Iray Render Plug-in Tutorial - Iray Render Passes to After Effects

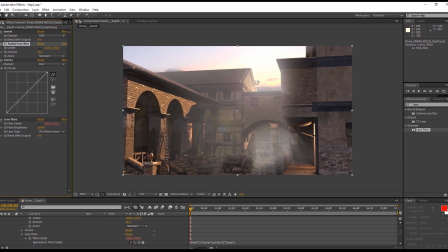(8:16)
As you can see, when I move the center of the blur now, the glare effect will follow. This is a pretty common and useful effect you can add to any composition.
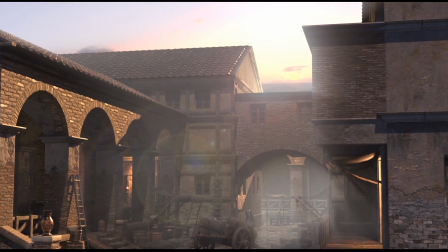(8:24)
Here's what it'll look like once everything is done.
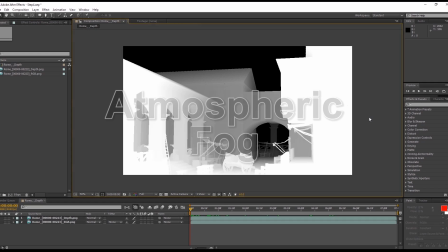(8:29)
The second last thing we're going to explore is how to create a fog type effect using the depth sequence.
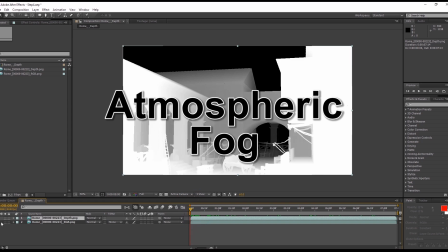(8:34)
As you can see, it's becoming quite useful.
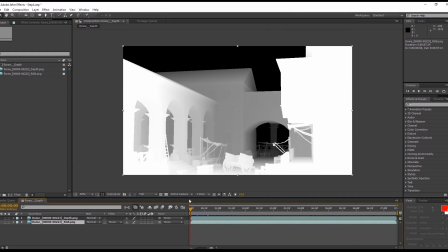(8:37)
So again, we're going to start off this composition the same, with the depth sequence on top, and the RGB map, as well as a duplicate below it.
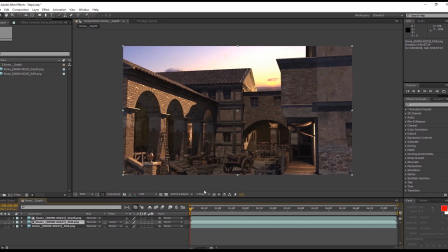(8:45)
Again, we'll change that original layer to a Luma Matte mask, and this time, we're going to add in a fractal noise effect to the RGB track.
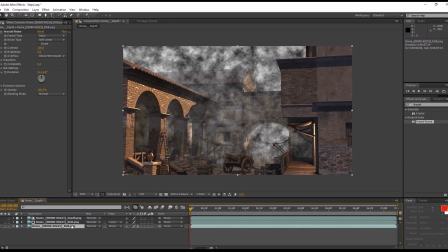(8:54)
Let's change the fractal type to dynamic, and then scale it way up, so we can have a much blurrier fog.
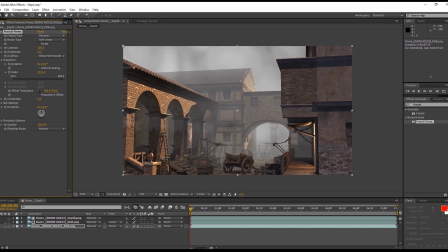(9:04)
We can also tweak the opacity as well. However, now when we scrub through the sequence, the fog is staying in the same place, which looks a little bit weird. So we're going to set some keys for animation.
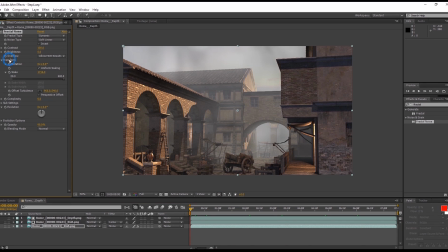(9:15)
All we have to do is set a key for offset turbulence at the beginning, then head to the last frame, change the value to the side of it, and then repeat the process. Now when we scrub through, we get a nice rolling fog effect.
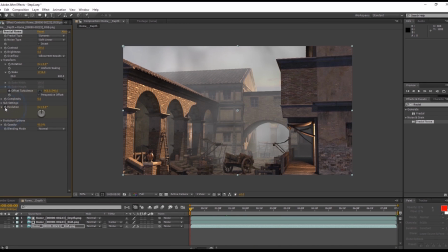(9:31)
We can do the same thing with the evolution parameter to make it appear as though the fog is getting darker as we move forward. Again, let's add a level effect to the depth layer so we can tweak this even further.
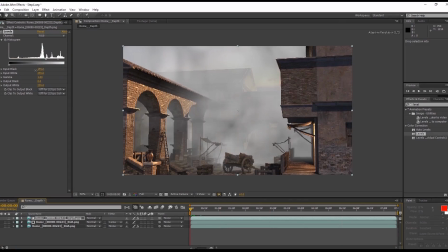(9:46)
Eventually, we can get a sweet-looking result like this.
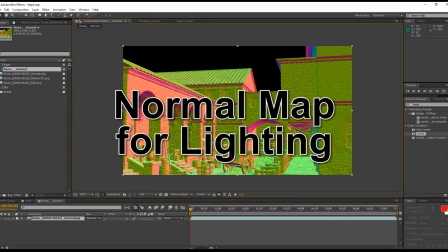(9:52)
Okay, so finally we're going to learn how to use the normal sequence to create some light reflections from the surface of the objects in our scene.
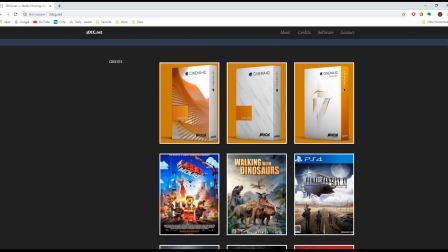(9:59)
For this effect, we're going to use a plugin graciously provided by Stefan Minning called Normality, which you can access from this site.
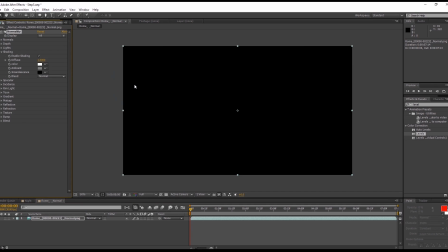(10:08)
We can find this under the Effects menu. Let's apply it to a composition that just has our normal sequence for now. We'll have a black screen at first, so what we need to do is go into our normals values and select our normal map.
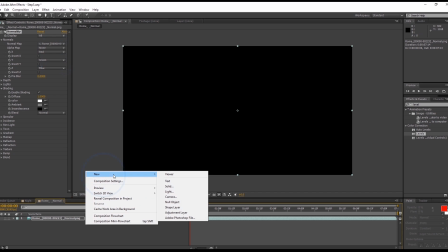(10:21)
After that, we need to create a new light so we can actually see our scene.
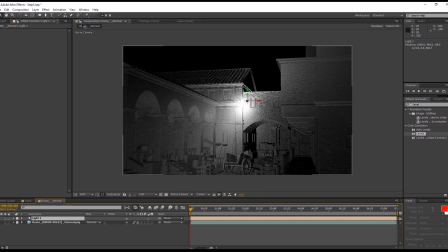(10:28)
I can move this light wherever I want in the scene, and you can see the light and shadow changes on all of the surfaces.
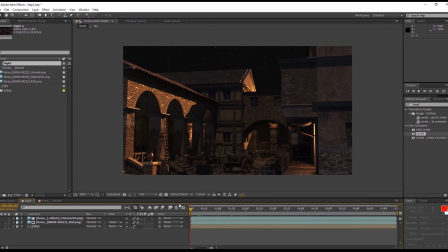(10:36)
In this next night composition, we have RGB, material ID, and normal sequences all together.
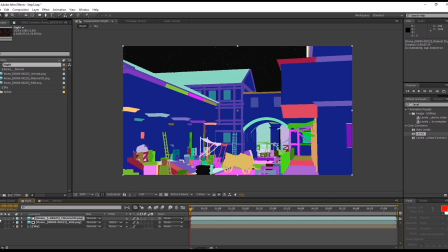(10:41)
We've used the material ID map, similar to what we did earlier with the bricks, to mask out the sky and replace it with a dark, starry evening sky image.
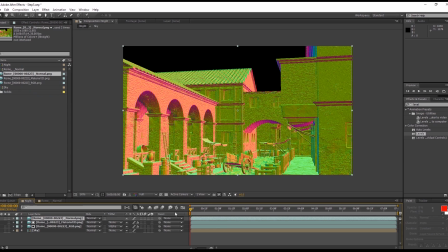(10:50)
Okay, so let's get started by importing in our normal sequence and applying that same effect.
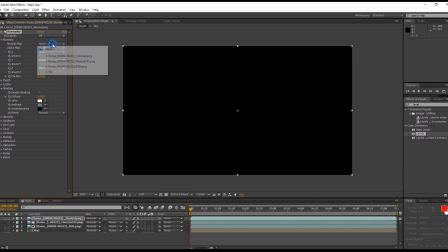(10:57)
We're going to do the same thing and create the light, although this time we're going to change the color to a nice warm orange color to simulate torchlight.
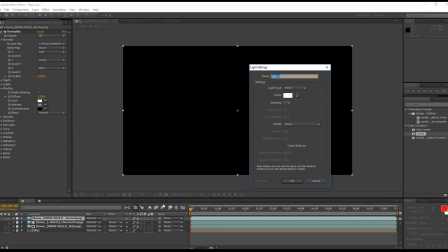We'll move the light over to behind one of the columns so it appears that maybe there's a torch back there somewhere.
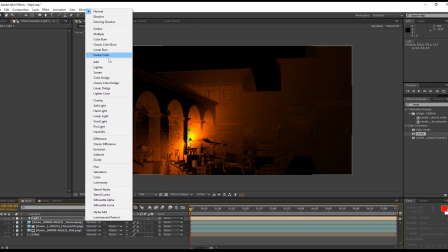(11:21)
Then, we'll set our normal layer to add, and you'll see the light appear nicely around where that column is.
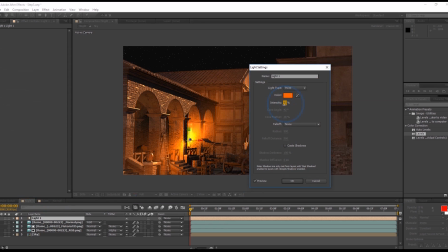(11:26)
From there, we can tweak the intensity value for a more subdued glow.
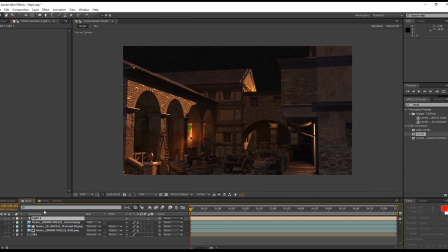(11:33)
Next, under light options in the normal track, let's Alt and left click the intensity to create an expression track.
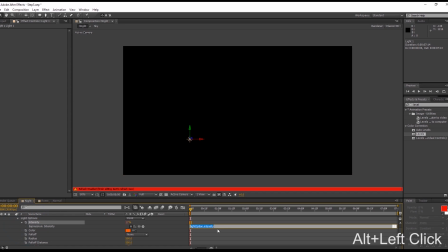(11:38)
Let's enter in a wiggle value of 5 and 5 to simulate the flickering light effect from a torch.
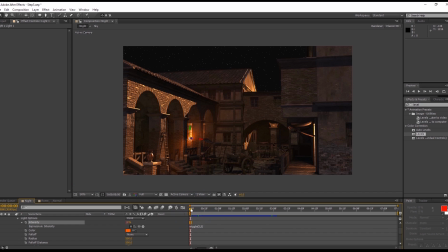(11:46)
Once we're done that, you can see the cool looking playback. And that's all there is to it. All of this can be achieved by exporting the different composition elements from your Iray Render in order to customize with various effects in Adobe After Effects.
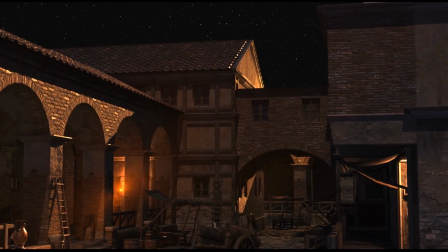(11:59)
So thanks so much for watching, guys, and as always, make sure to check out our forums at forum.reallusion.com, and I'll see you in the next video.